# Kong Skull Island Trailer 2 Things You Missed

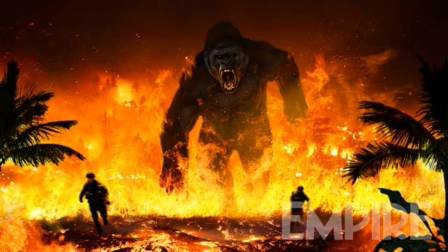0s
What's up, everybody? I'm back, and I am here with a super late video. I am sorry about that, but now it's here, and I think I have some things that no one else really touched on, so let's get into it. Kong Skull Island Trailer 2, Things You Missed.
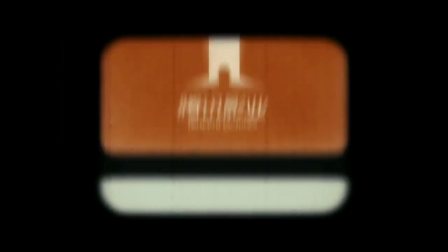18s
So the trailer starts off with an old projector flashing images of shaky studio logos to hammer on the point that the movie takes place in the past.
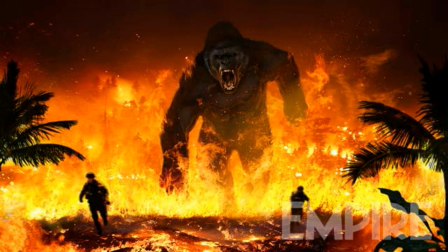25s
Modern technology does not exist. This, as well as the inclusion of the song Bad Moon Rising, a song about trouble in the near future, the same thing that our characters are about to experience, is a very good way to set the feel for this period piece.
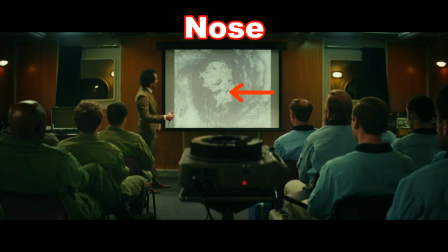38s
So, missable detail number one, Skull Island resembles a skull.
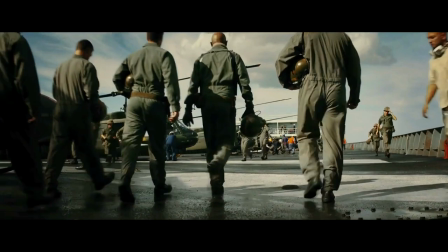43s
The next thing you may have missed, and the next thing that I wanted to talk about,
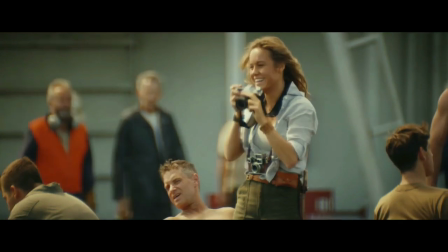47s
was the fact that the plan to use explosives to map the island doesn't make a whole lot of sense.
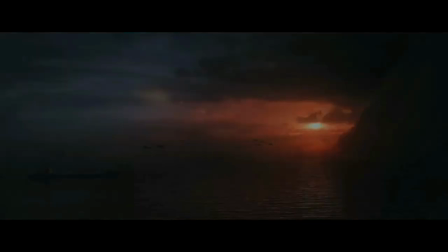53s
Purely from a seismology standpoint, this does make sense,
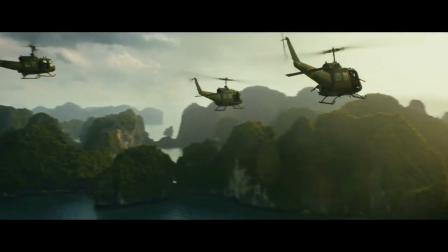58s
assuming the island has already been scouted and meters have been placed all throughout the island.
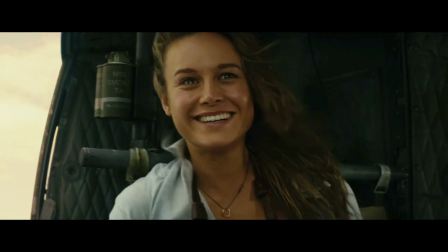63s
This is clearly not the case. This is most likely a cover plan to unearth the monsters, get them riled up and out in the open,
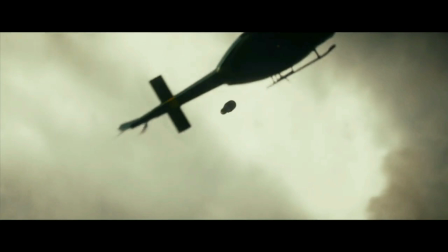71s
and that way our main characters who are being sent in there don't have any idea.
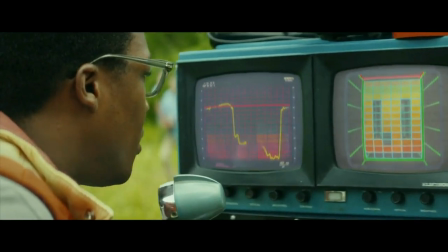76s
Now, this was most likely put in effect by John Goodman's character, who we see knows a lot about the giant monsters.
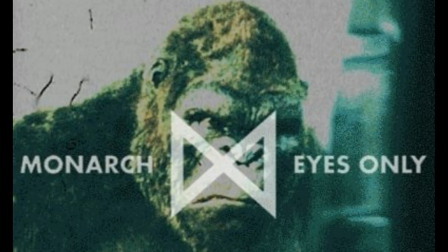82s
He even has the quote, "The place where myth and science meet." So he clearly knows about the Mutos on the island before he makes landfall. This is most likely implying that he is part of Monarch, the team from Godzilla 2014, in charge of studying kaiju.
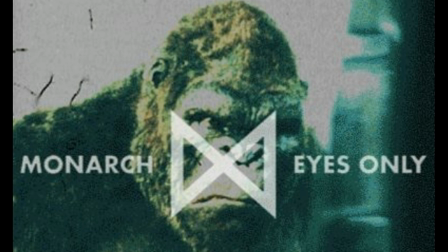96s
In the prequel comic, Godzilla Awakening, Monarch has already been founded before the year 1954, so it would make sense that it'd be operating and searching for monsters in the 70s.
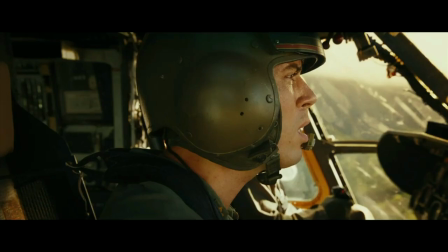105s
Chapman, the person who asks, "Is that a monkey?" is played by Toby Kibble, or Koba from Planet of the Apes. Another notable thing about Planet of the Apes is that Terry Nortray, someone responsible for motion capture in the Planet of the Apes films, is responsible for portraying Kong in this film.
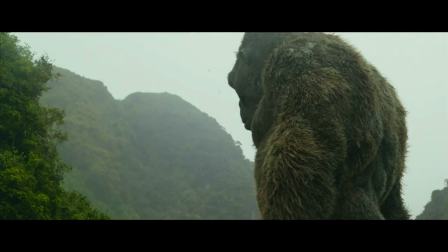120s
Nortray, on IMDb, is listed as the most experienced ape actor in Hollywood, and the second most notable motion capture actor ever, right after 2005's King Kong, Andy Serkis. Andy Serkis is also responsible for bringing to light Caesar in Dawn, Rise of the Planet of the Apes.
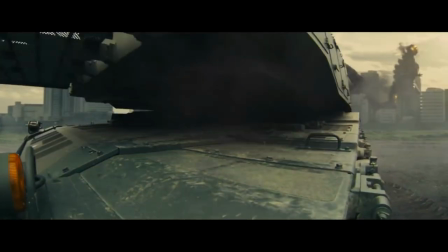136s
Now, the cinematography in this movie appears to be on the same level as Shin Godzilla, the most visually stunning Godzilla movie ever.
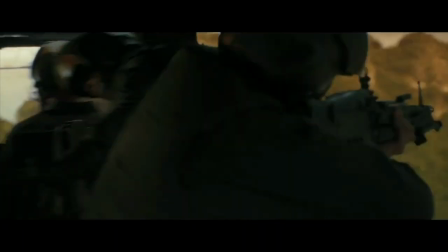144s
This is seen from this amazing shot of the camera panning through the cockpit of a helicopter while Kong is moving around and roaring on the outside.
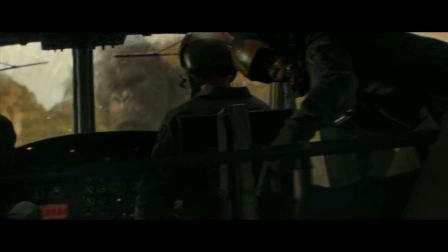151s
It's important to note here that Sam Jackson's character, Colonel Packard, is already stepping into action as a first response, whereas other characters are looking in shock. This is done as a little character trait to show how hardened and experienced he is as a lieutenant.
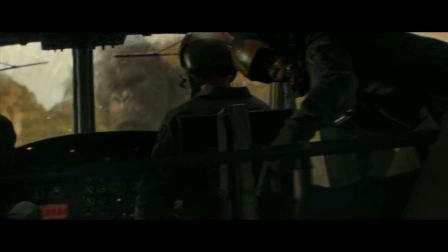164s
Now, this whole scene is what looks like our introduction to Kong in the movie. It is important to note that even though Kong is menacing to the soldiers, he is still adolescent, meaning he will grow in height and age before 2020 when he eventually matches up against Godzilla. It makes sense because now he's 100 feet, whereas Godzilla's 300 plus feet.
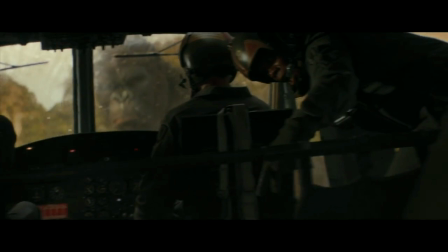182s
It would also make sense for him to grow and age due to the fact that that is a 50-year difference between 1970 and 2020.
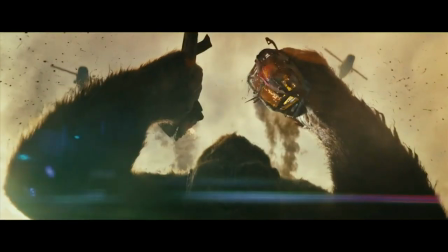188s
Another amazing shot in this trailer is when Kong is throwing the helicopter we see him grab in trailer 1 into the ground. We really see how dynamic this movie's going to be.
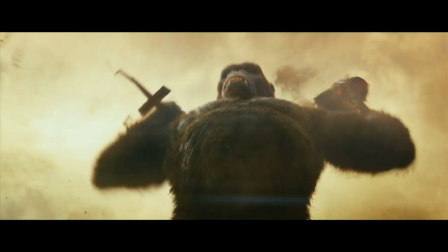197s
We see Kong's fur blowing in the wind, scratches on his body, already setting up the fact that he is a rivaled king of the island, and helicopters flying above him. All this layering really helps to set this movie apart from some more standard action films.
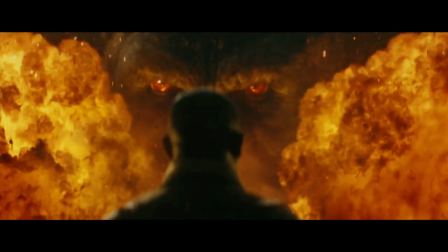210s
Now, this shot of Sam Jackson looking at Kong shows how much of a badass his character is going to be.
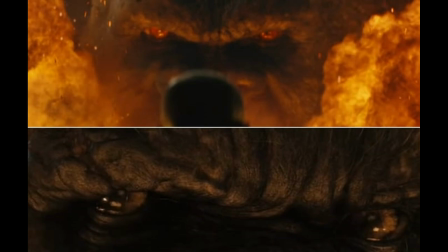214s
At the same time, it's a cool double reference to King Kong 2005 and King Kong 1976.
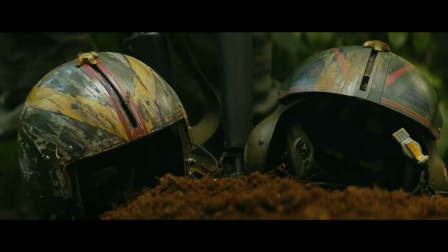220s
We see that multiple pilots have died from the attack from Kong. Notice their helmets are reminiscent of Mogera's pilots from Godzilla vs. Space Godzilla.
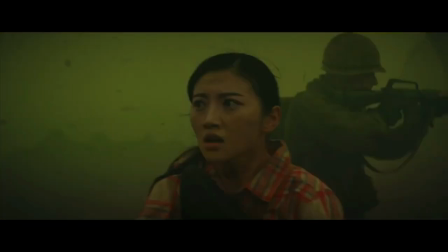227s
Notice how John Goodman tells Sam Jackson, "It is home with proof.
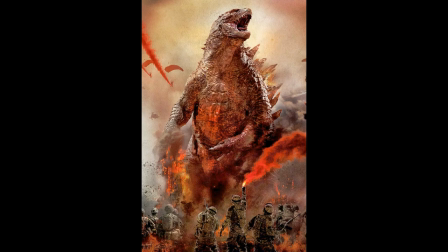234s
Monsters exist." As we know in Godzilla 2014, the public doesn't quite know about giant monsters up until Godzilla and the Mutos attack. That means that these characters don't make it home with proof.